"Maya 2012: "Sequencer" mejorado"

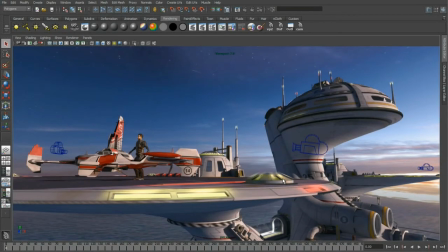0:16 In this presentation, we're going to have a quick look at the camera sequencer. The camera sequencer gives you tools to lay out and manage camera shots. You can start to lay out shots in Maya or by importing your own editorial files containing audio and video clip information in AAF or Final Cut Pro format.
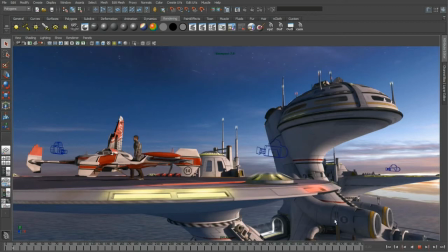0:31 Let's go ahead and play back my animation, and you can see that I've already got some Maya cameras set up. What I want to do is use the camera sequencer to start editing these cameras together. So we really don't need to see the cameras anymore.
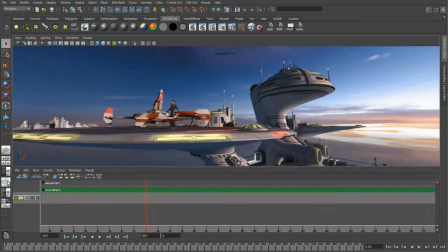0:42 I'm going to go ahead and hide those and bring up the camera sequencer window, and the first thing that we need to do is create a new shot.
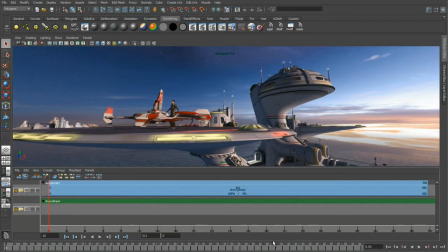0:47 I'll frame that shot so that it fills in the same time range as my time slider, and what I want to do is make a relationship to this shot with a different camera. So right now the perspective camera is tied into it. If I right mouse click on top of the shot, I can change the mapping of the camera to any of the cameras in my scene.
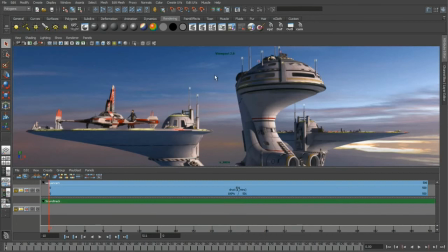1:02 So for this example, we'll use the A intro. As soon as I do that, you can see the viewport's updated to represent the currently active shot and what camera's been mapped into it. In this example, A intro. Next, we want to bring in some audio so that we can use that to help us make some editing decisions.
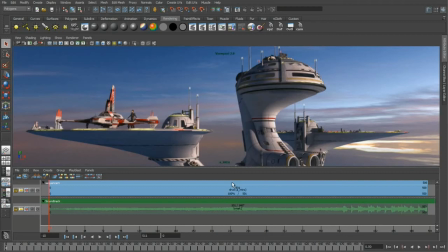1:15 So we'll load up some sequencer audio, and we'll bring in our first wave file. You can really clearly see that the wave file is kind of mellow, and then the drums kick in and it gets a little more extreme. And that's really where we want to make our first edit. So we're going to drag this down in time, and I'll increase this back out so that it covers the full range of my time slider.
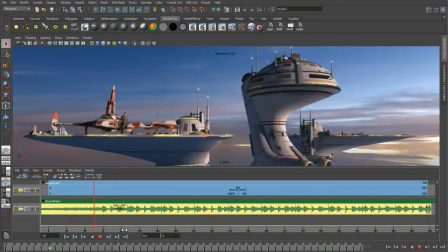1:33 And we'll just play this back and you can kind of see what we have going on. So right where those drums start to kick in is where we're going to make our first edit. And the way I'm going to be making the edits is I'm going to be using the split tool. So we'll just kind of get that audio waveform right on top of where we want to make our first cut.
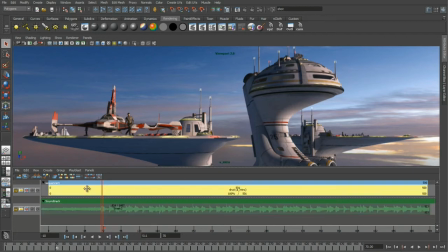1:48 And all I have to do is right mouse click on top of a clip, or I can select the clip and then use the editing tools directly from the toolbar. So we'll go ahead and we'll split that clip. Obviously now we have shot one and shot two that we can map a second camera into. So for this example, we'll go ahead and we'll map in our side pan camera.
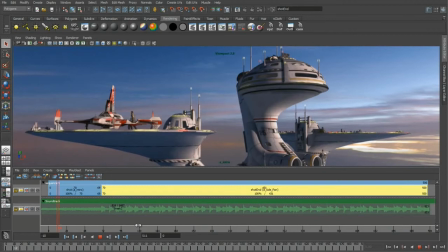2:05 We'll rewind our time and we'll play it back, and you'll see that we now have our first edit that's represented in the viewport.
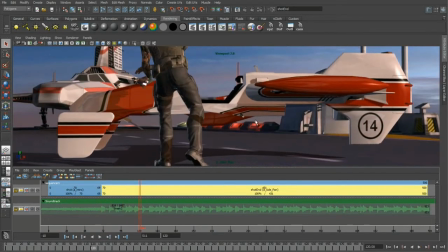2:11 So obviously this side pan isn't panning.
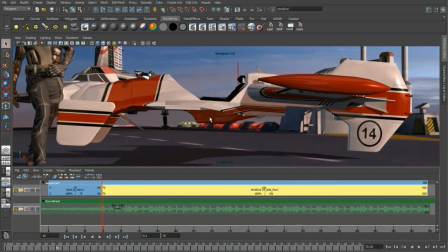2:14 That's the first thing that we need to address here with this shot, is to go ahead and animate the camera moving across the screen.
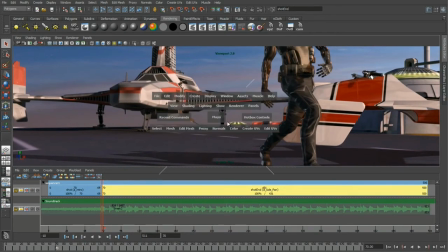2:20 So we'll just get the guy right about there. We'll select the camera. We'll hit our S key.
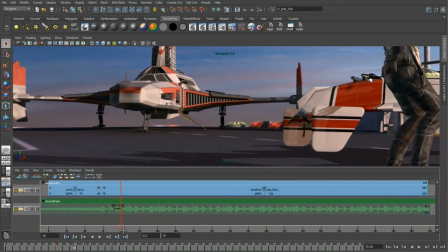2:26 We'll scrub forward in time to where he kicks his leg over the hover bike.
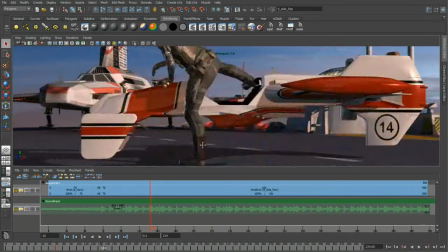2:30 Right about there, it looks like a good spot in the audio waveform where there's going to be a nice beat to do a cut on, so we'll just kind of push this across somewhere like that.
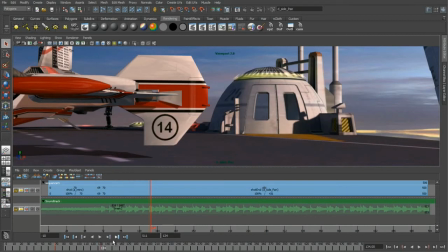2:38 I think that looks pretty good. So we'll go ahead and we'll key that. And while I'm on this key, I might as well do my cut, so we'll split this.
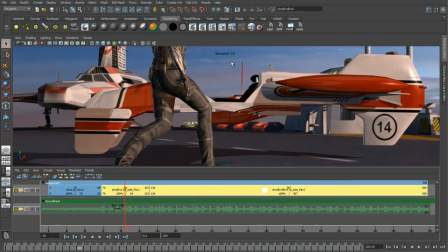2:44 And if we scrub back in time here, you'll notice that I have viewport 2.0 turned on, and that's why everything looks really beautiful and anti-aliased. We have these really cool normal maps and the high-quality depth map shadows. Viewport 2.0 also has the ability to do some really advanced features like screen-based ambient occlusion, motion blur, depth of field.
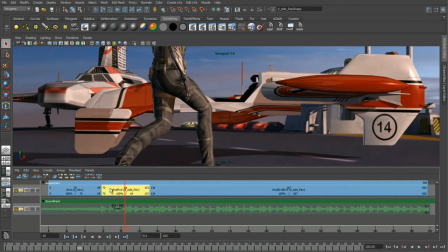3:02 So for this one, we want to turn on depth of field for this shot. So all I have to do is double-click on the clip, bring up the attribute editor, and then turn on depth of field for that active camera.
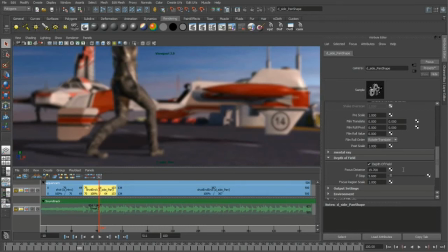3:10 Obviously, the focal distance is a little off, so we'll just push that in a little bit. Kind of get it to where that ship is. I might drop the f-stop down a little bit and increase the focus range a little bit.
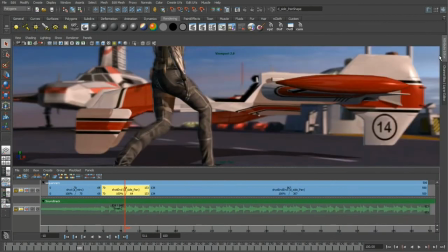3:21 So that looks pretty good. We can go ahead and close off the attribute editor now. And we can add in our third shot here.
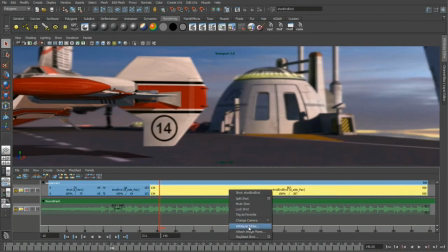3:27 So in our third clip, we're going to go ahead and map in our camera for the Micro Four Thirds.
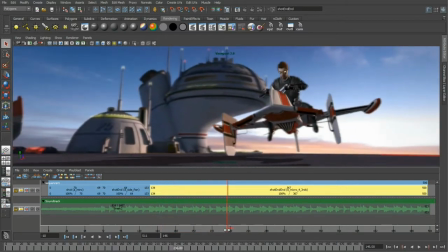3:32 We continue to scrub through my time slider here. You can see that the ship kind of hovers around a little bit, the guy hops on, and then it blasts off screen.
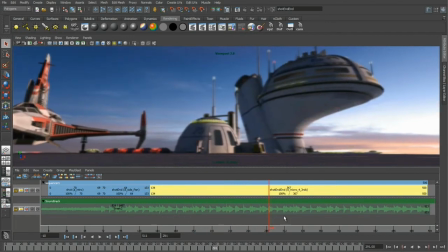3:39 So let's get right there where that audio has got that nice big spike in it. We'll split that shot one more time. And we'll add in our fourth camera on this one, which is going to be the back door. Notice that this one's got the spaceship sort of arcing over.
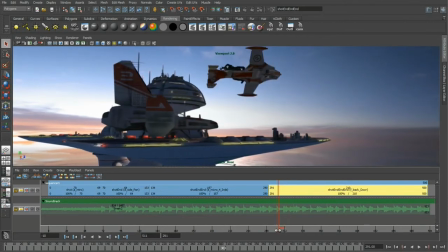3:52 So what I want to do is I want to add a second audio file of a jet kind of flying by to kind of give us a nice little secondary audio effect as that ship arcs by the camera there.
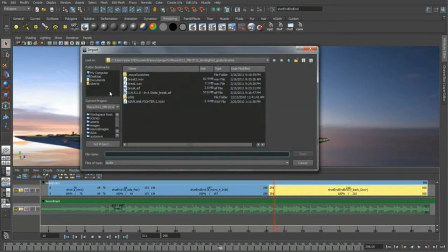4:01 So again, we'll just browse our sequence audio and we'll grab the airplane fighter wave, throw that in there,
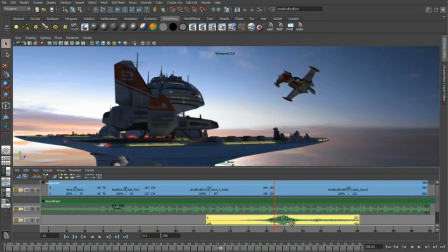4:08 just push that down ever so slightly to where it looks like that ship's sort of blasting by the camera. That looks pretty good.